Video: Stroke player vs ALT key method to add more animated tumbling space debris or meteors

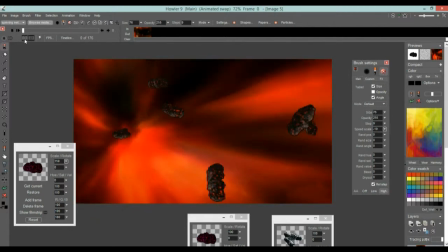[20:28]
Before you do any more work or save it and such, play it a few times, scrub through it frame by frame to make sure there isn't
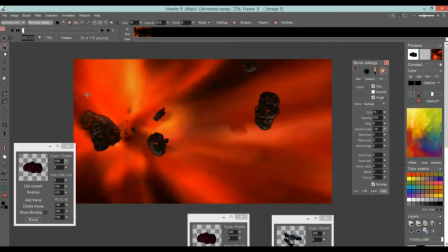[20:38]
too much problematic content. There's quite a bit of flicker here.
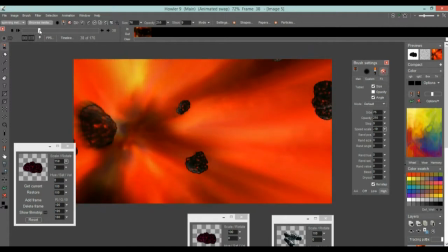[20:42]
And again, that's because when we use the stroke player approach, we had a short brush stroke,
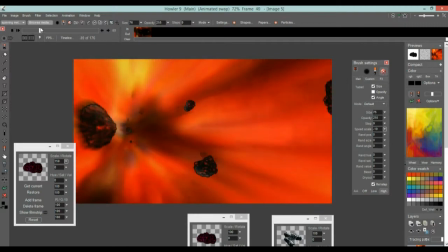[20:48]
and we were spreading it over a lot more frames in the stroke player when we went through the entire animation.
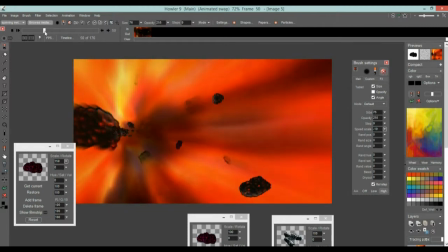[20:54]
So that was not a very smart decision, but you know what? It's not always bad.
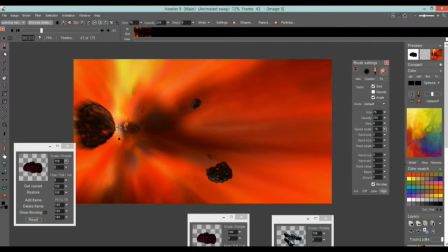[20:58]
One thing we could do with that is just like blur it away with the Mystic Vision, and you know, to amplify it, to show that.
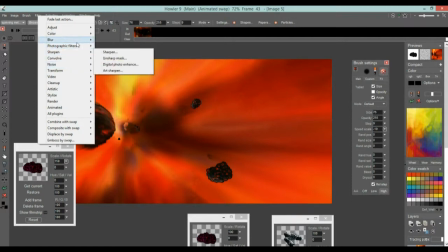[21:06]
I'm gonna go to the blur, just on a single one.
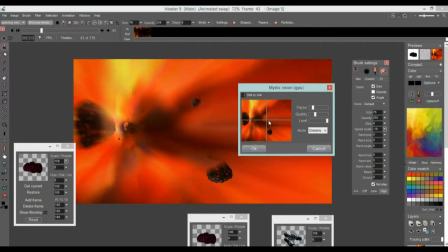[21:10]
You could do the Mystic Vision and place it somewhere where the star is exploding,
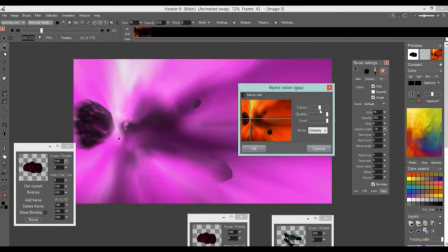[21:17]
and adjust the quality and the factor, and then so that's going to add a little bit of additional pizzazz as well.
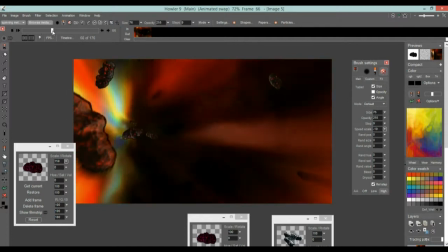[21:24]
Now I'm actually going to need to do that across the entire animation, so again that calls for the timeline.
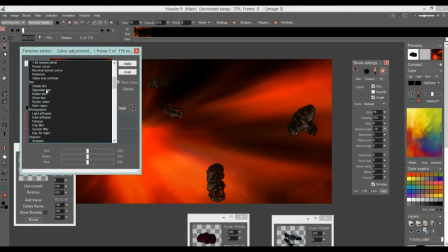[21:31]
Let's go to the timeline and look under the blur group. We already split them here between Mystic Vision and Dark Vision.
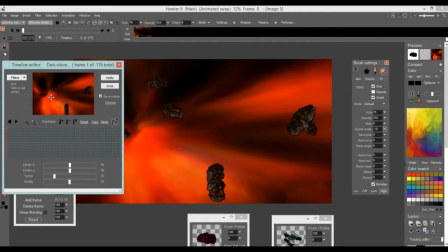[21:38]
I like the Dark Vision for this because the Dark Vision is going to look like we're casting shadows. Now, before we do that, we may want to have the bright parts expand a little bit into the darker parts. So let's do the light diffusion so that if there's any light parts,
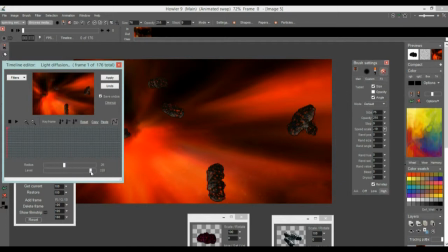[21:52]
they kind of take control and expand into the darker areas. That would be the photographic group. In the photographic group of filters, let's use the light diffusion.
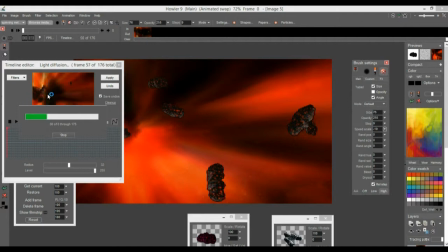[22:06]
There's other things you might want to do here, you know, to expand and blur the dark flickers or whatnot. I mean, there's all sorts of techniques here, from blurring to motion blur to zoom blur to what's the other one? The soft contrast improvement. We've seen those in other tutorials as well.
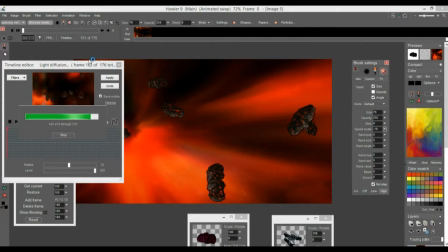[22:26]
So one thing I'll do once this one is completed, I'll now switch over to the Mystic Vision, the Dark Vision, to see if we can get some sort of a shadow cast.
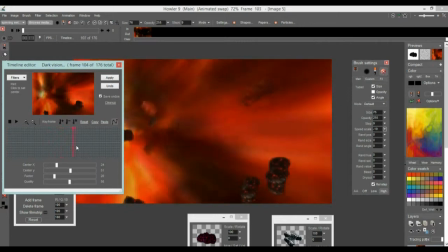[22:37]
And sure enough, if we place it around here and look for a place where there's a lot of bright parts, and we see some new dark meteors like this one here, as you increase the quality and especially the factor,
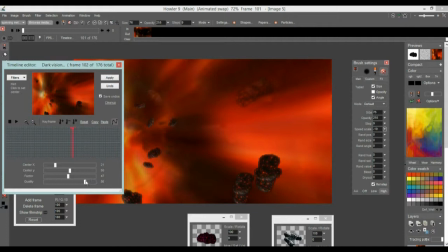[22:53]
you can see, oh yeah, there it is, you can see sort of a dark shadow cast, and that's going to make it nicely look like a bit like a volumetric. It's not really volumetric, of course, but it may give you enough of that feel that you can definitely use that as well
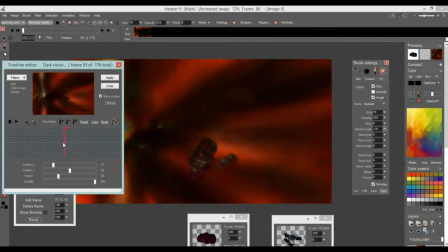[23:09]
to convey a little bit more of a movement.
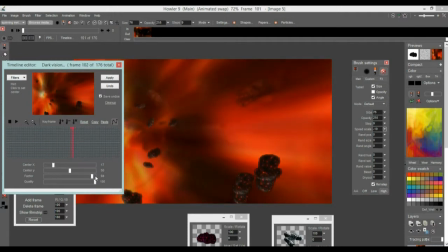[23:14]
And it's really particularly useful if you are if you're going to make this a static image, a still image. Let me apply that to the entire animation. And again, to the point, this is one place where you can also really see the value of using the Howler edition of Dog Waffle.
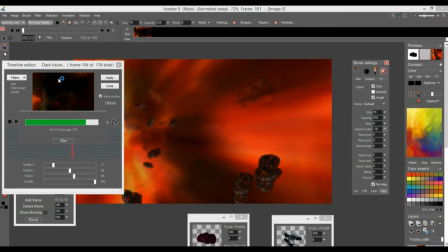[23:30]
Even if you're not going to do an animation in the end, even if your work that you're working on is supposed to be a still image.
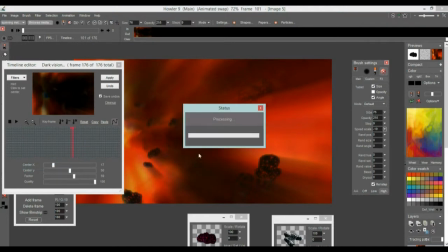[23:37]
Let me see if I can increase the dynamic range a little bit to make it brighter where it can be brighter. Even if you really are looking for just one perfect image, there it is.
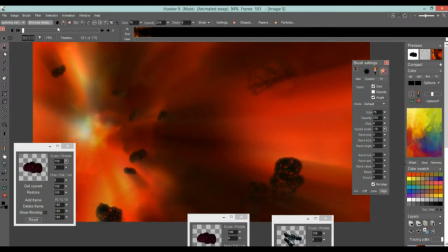[23:52]
I cleaned that too early. Okay, so I'm looking for one perfect image, and the thing is, I got 180 to choose from now, right?
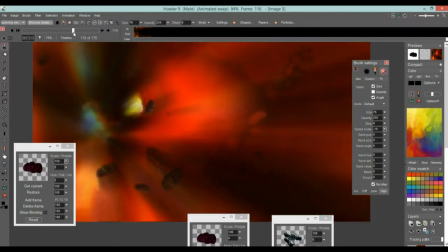[24:00]
Because I did this as an animation, and I know I'm doing just a single static view, and I'm looking for one view like this one, right?
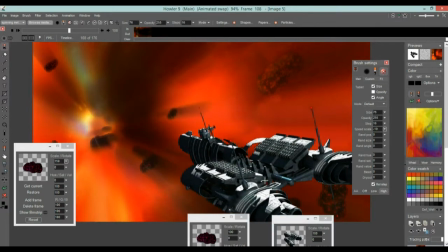[24:09]
To then bring the spaceship right in front of it, and say. Click it down once.
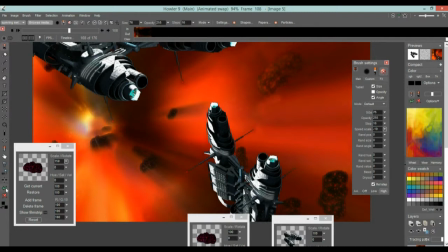[24:15]
Oh, no, not with the random angle. That's no good. So let's undo that. Let's say there's no need for speed scale.
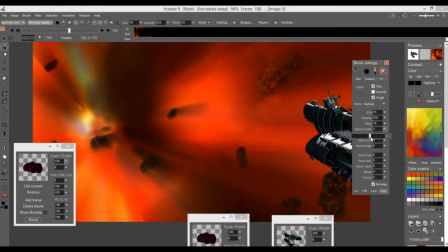[24:23]
We need a reset button, all that. Do we have a reset? I don't think we do. So we'll just go to... Oh, yeah, well, you know what? No, I think what we'll do is we'll just do this manually click. Let's see here.